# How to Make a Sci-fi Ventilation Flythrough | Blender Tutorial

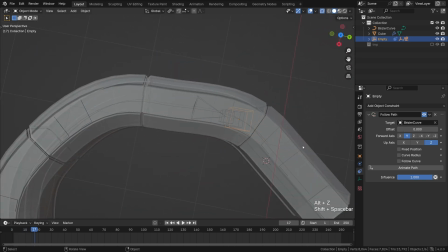244s
Then I'll click follow curve, and it's a matter of defining the correct forward axis, because sometimes it's not super clear where the forward is.
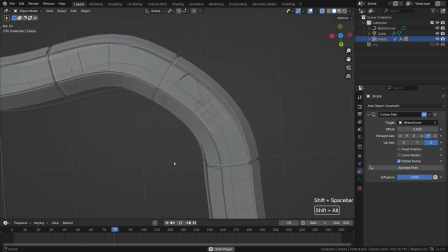254s
Here, forward is the minus y axis, definitely.
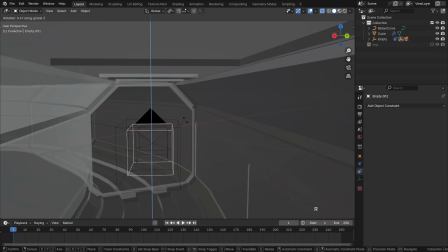258s
Alright, so what this setup allows us to do now is animate each one of these empty objects independently of one another. And how it works in practice is that, for instance, we can grab this largest one, jump into the camera mode,
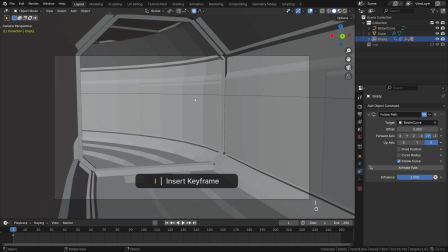272s
rotate this cube however you like, then press I to set the keyframe, or set it from the right-click menu, insert keyframe. And you will see this little keyframe appeared in the timeline.
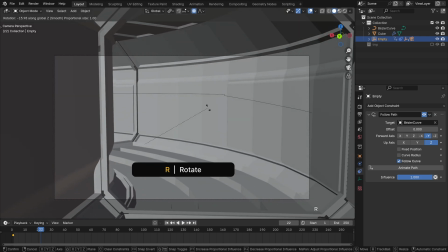284s
Then scrub the timeline forward a bit, rotate it again, this empty object, I to insert the keyframe.
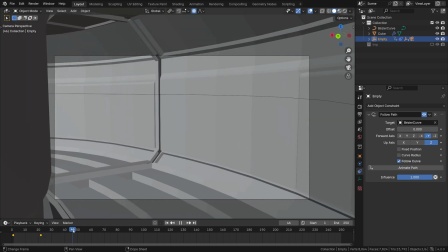292s
Rinse and repeat. Scrub it forward, rotate, the I shortcut places the keyframe,
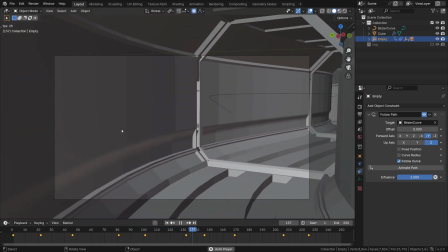300s
That's the entire process basically for fine-tuning the camera view via these empties.
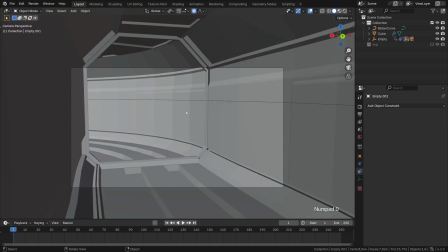305s
Then we can grab the second largest one, for instance, and experiment with some other rotation options.
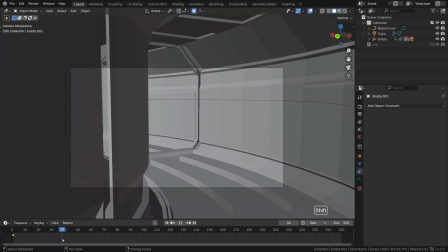313s
Like, for instance, we can tilt the camera to, like that,
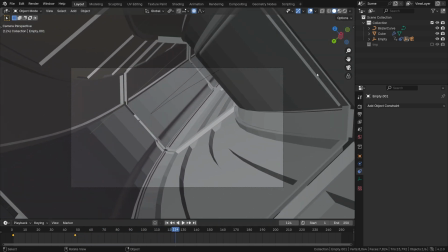317s
insert the keyframe, move the timeline forward, rotate it like that, and insert yet another keyframe.
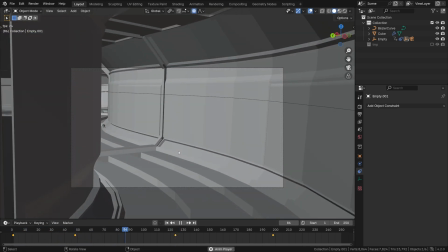325s
You get the point. So it goes a bit like a descent game.
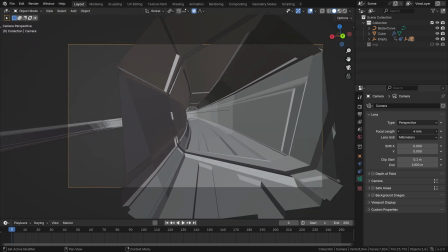332s
Do you remember this old school game? Finally, tweaking the focal length will affect the perception of speed and perspective.
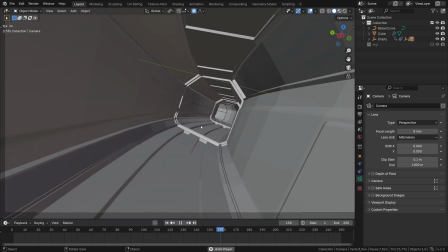340s
Big way. It is a very influential setting when it comes to flying through the sci-fi horror ventilation shafts.
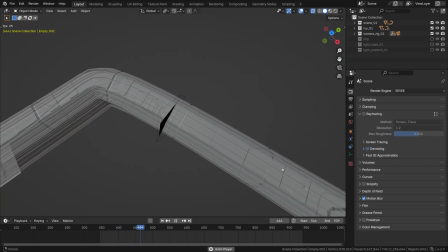348s
Here's my ventilation shaft I ended up making after spending some
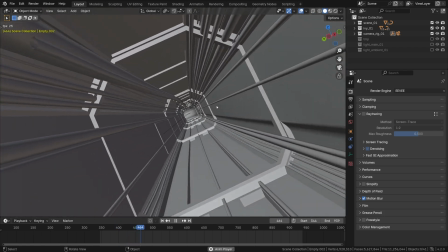353s
time on adding extra cables and stuff and populating it with some greenery
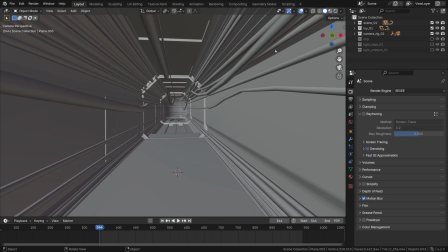358s
with the Eevee generator plugin, which comes by default with Blender. Okay, I used Eevee for rendering it out.
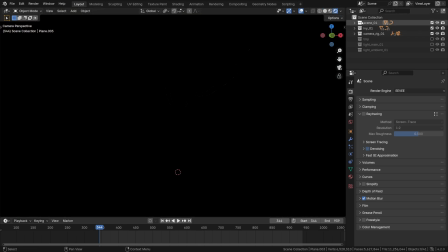366s
Feel free to enable the viewport rendering here and just start playing with lights. Start adding the points or the area lights. I just improvised with it, to be honest with you.
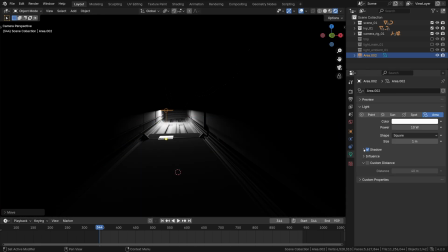377s
I just added a few area lights and see what would work best in terms of creating the pools of interest created by light from these sources. We can make it a bright red color to invoke some nice sci-fi horror tropes, I guess.
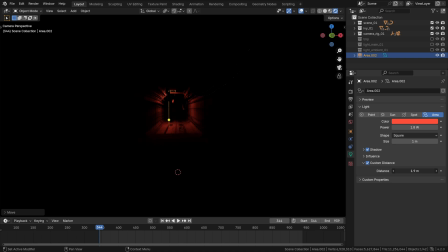394s
Change its distance to affect its fall-off. And just keep playing with lights, I guess.
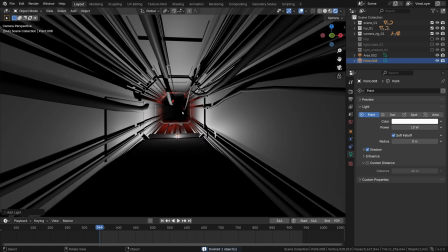400s
That is a fun part. Alongside the brighter area lights creating the pools of light,
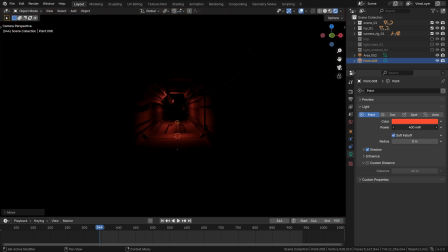407s
we can also experiment with adding some point lights with less intensity and a large custom distance to serve as kind of a fake global illumination pass, if that makes sense. That being said, in the recent versions of Blender, ray tracing does a great job of simulating global illumination.
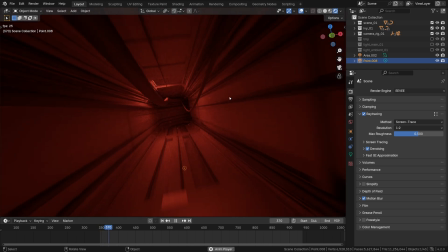425s
So we can definitely try making use of that. When it works, I think it looks awesome.
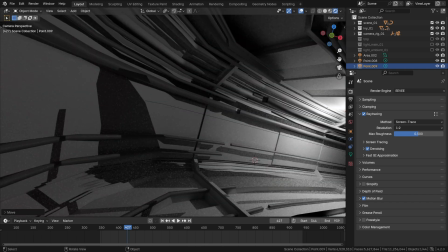431s
So what I did is just scrubbed through the animation and populated this tunnel with lights.
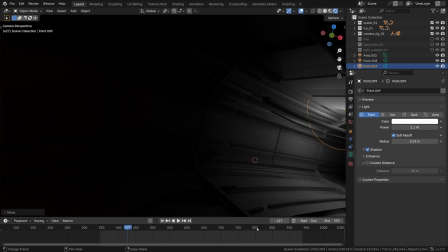437s
It's completely freeform exercise in lighting, so have fun with it.
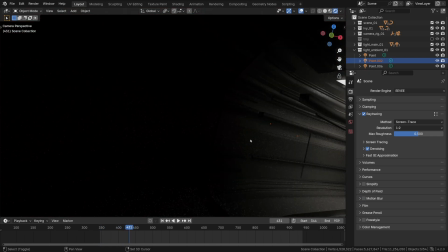444s
Some other thing I wanted to talk about is the motion blur effect, which, as you probably have already guessed, could be quite important in this particular setting. The bottom line is that the whole thing becomes much more believable with motion blur.
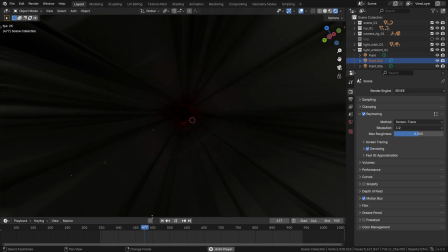457s
The whole thing, if you know what I mean.
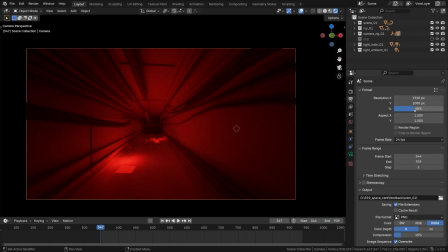462s
Finally, if you want to export this animation out of Blender, check the resolution in the output settings, the frames per second, the output, all of that. And once you're ready to render the animation, do it. I cannot lie about your chances, but you have my sympathies.